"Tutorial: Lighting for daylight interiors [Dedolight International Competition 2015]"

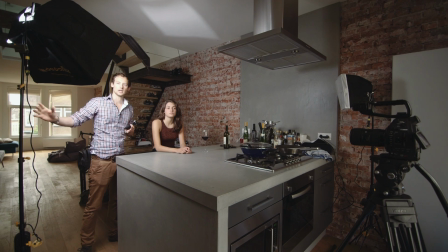[4:26]
What this does is, because we set the softbox at about a 45-degree angle off axis,
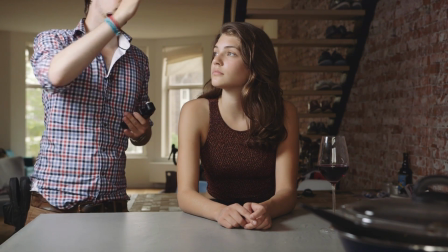[4:33]
well, as well as in height, it's going to fill in very nicely her face, but also reach the other side of her face,
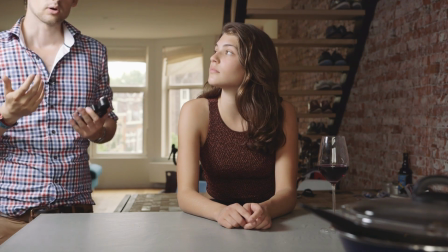[4:40]
so it's not going to be completely in darkness. Of course, we still want to control the contrast a little bit.
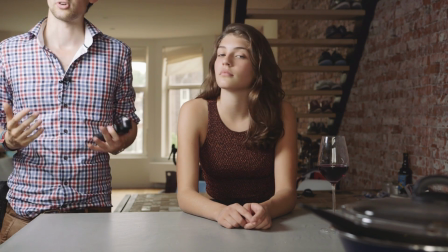[4:45]
We don't want to overemphasize the direction. We can now turn on the fill light.
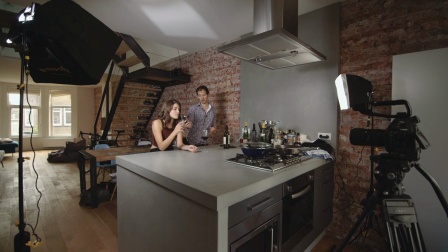[4:54]
So now with the fill light turned on, it's about an f2.2.
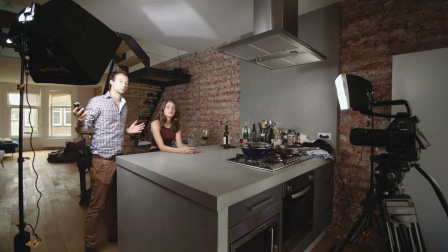[4:59]
It's about 200 lux, and this contrasts nicely with about the 600 lux coming in from our key light.
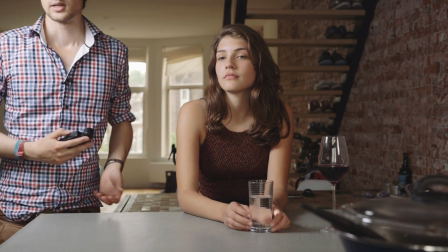[5:05]
So we have a nice contrast ratio here, and it's about 1:4 or 1:2. This is enough.
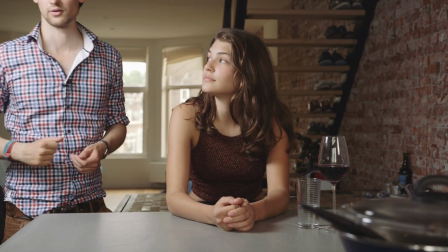[5:10]
We have our key light, We have our fill light. Now it's time to see if we can add something extra to it.
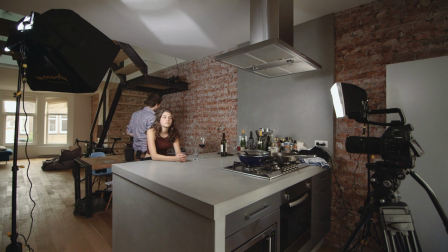[5:18]
We have a very natural lighting theme, but it's nice to add somewhat of a backlight.
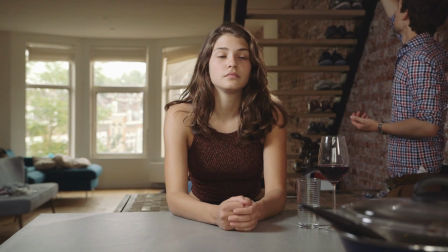[5:23]
It's very important not to overdo it, and here we've attached one Dedolight to the staircase, and we spotted it in almost completely.
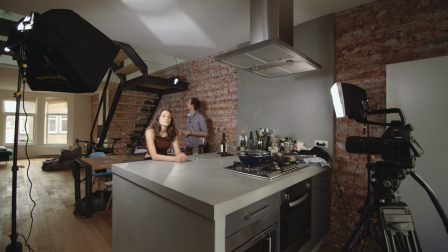[5:32]
It's focused at the back of her head, and the strength of it is about the same as the key light.
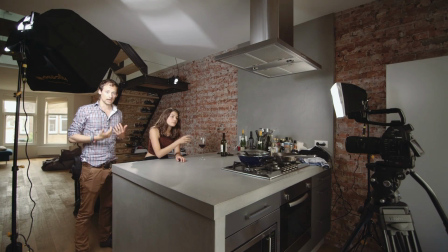[5:38]
So this means that we get a nice little hair light, but you have to be careful with the positioning.
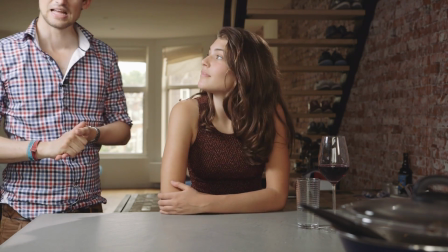[5:44]
So now the lighting of our talent is complete, and we can start thinking about the background.
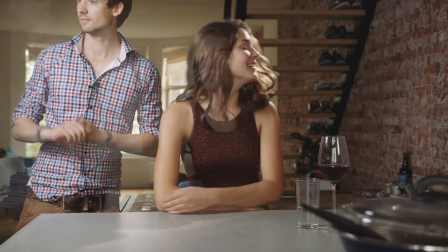[5:50]
So, you know, doing great, still sitting still. And let's take a look what we can do with our imaging projector.
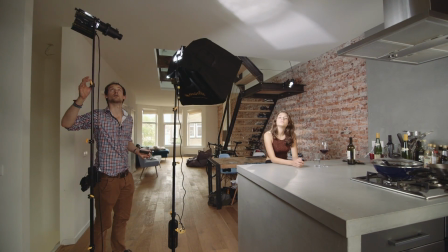[5:58]
Now it's very subtle, and of course you need to make sure that the stand is not wobbling.
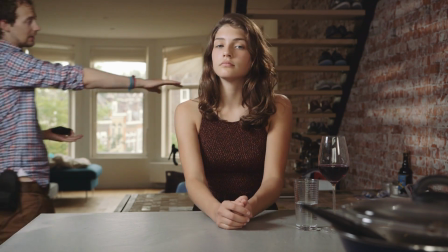[6:04]
And we're motivating this streaking pattern created by the imaging projector
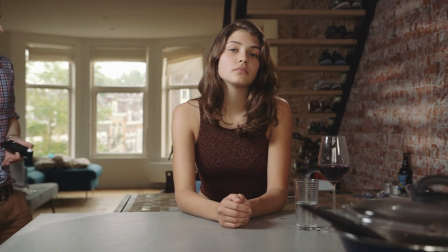[6:10]
with a small steel gobo with the stairwell.
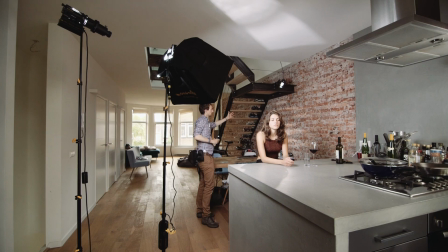[6:14]
So we're motivating the light coming in from behind us and streaking through the stairwell and giving a nice pattern.
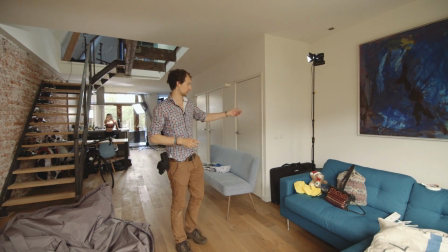[6:23]
Our last Dedolight is over here, and we're using it to light the stairs.
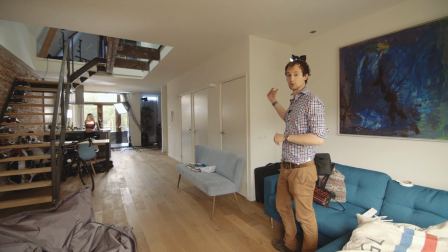[6:28]
It's not even at full power, we just need to have a little bit of extra light here.
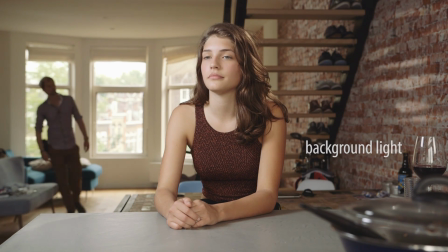[6:33]
With all the lights in place, we have a very nice progression in lighting, and this will really help lighting for movement.
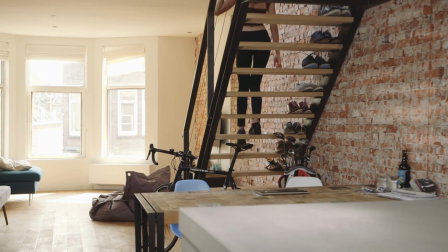[6:40]
As Lena's coming down, she's walking through light.
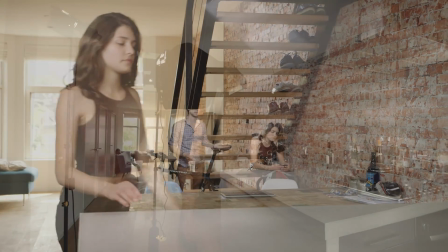[6:43]
Right here, she's still in relative darkness, and again here, she's fully covered by the light at her end mark.
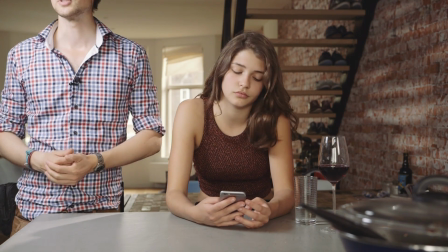[6:50]
And that means that you get a little bit of perspective, and it keeps it interesting for the viewers at least.
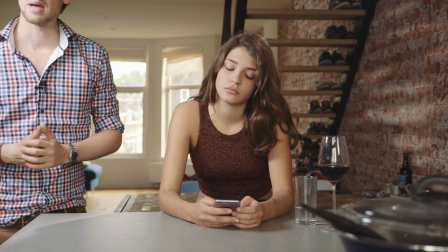[6:58]
But we can also do something different. We can make it a little bit more dramatic and well, hopefully rekindle the interest of our model.
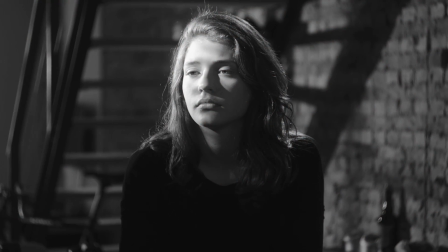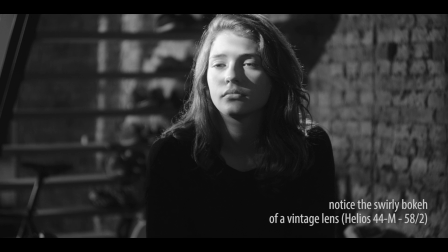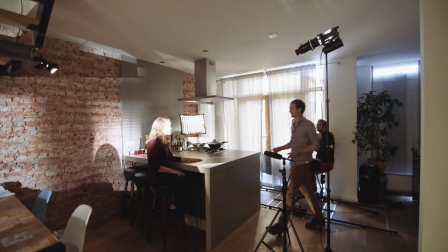[7:18]
Can I go now? Yes. Once we've explained all the lights.
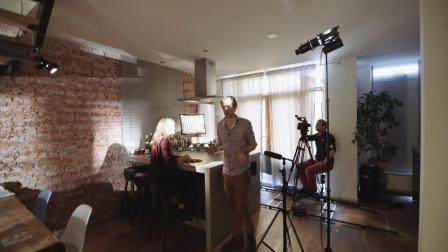[7:26]
So maybe it's a bit over dramatic, but let's go through them anyway.
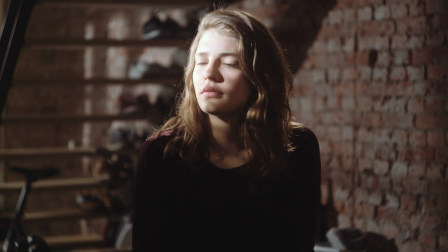[7:30]
We changed out our key light for something that is much harder. We've got an imaging projector here, and we have a really classic Venetian blinds going on here.
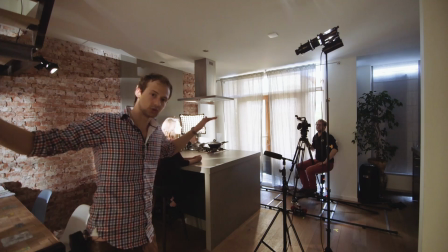[7:40]
In order to make this effect really profound, we really had to shut all the curtains and make sure we block as much light as we can.
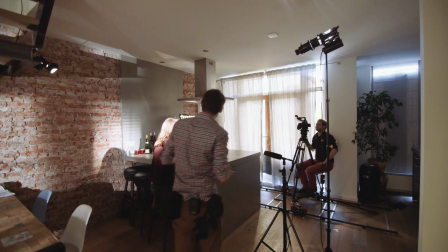[7:48]
So rounding up the sequence is that here we have a very strong
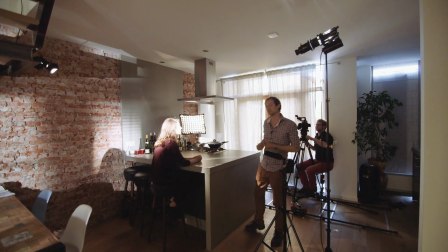[7:54]
key light, and we need to fill it up ever so slightly. So we have a softbox with a grid, again to really minimize the light spill, giving us a contrast ratio of about 1:8.
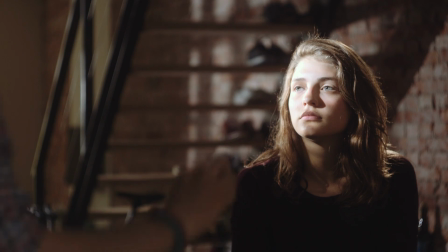[8:06]
That means that the softbox isn't doing a lot of work, but it's really necessary to make sure it doesn't go to complete blackness.
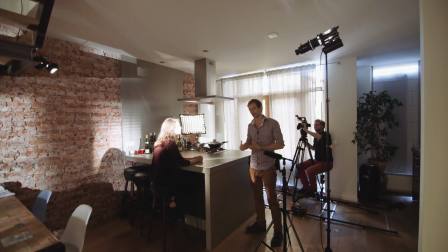[8:14]
Since we want to make it sort of a filler, and of course we're going a little bit over the top here, but we want to have a strong backlight.
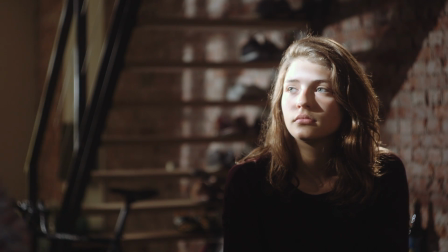[8:21]
So we have not one, but two backlights.
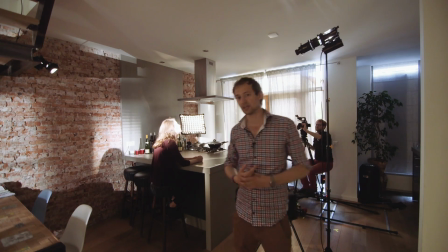[8:24]
One is the backlight which we already had, and the second is another which we added to the exactly opposite in this camera.
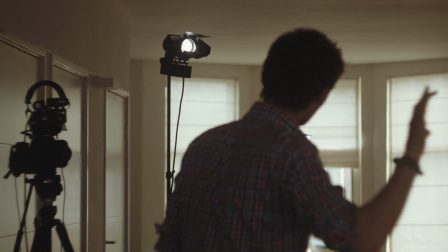[8:33]
That gives it a really strong backlight.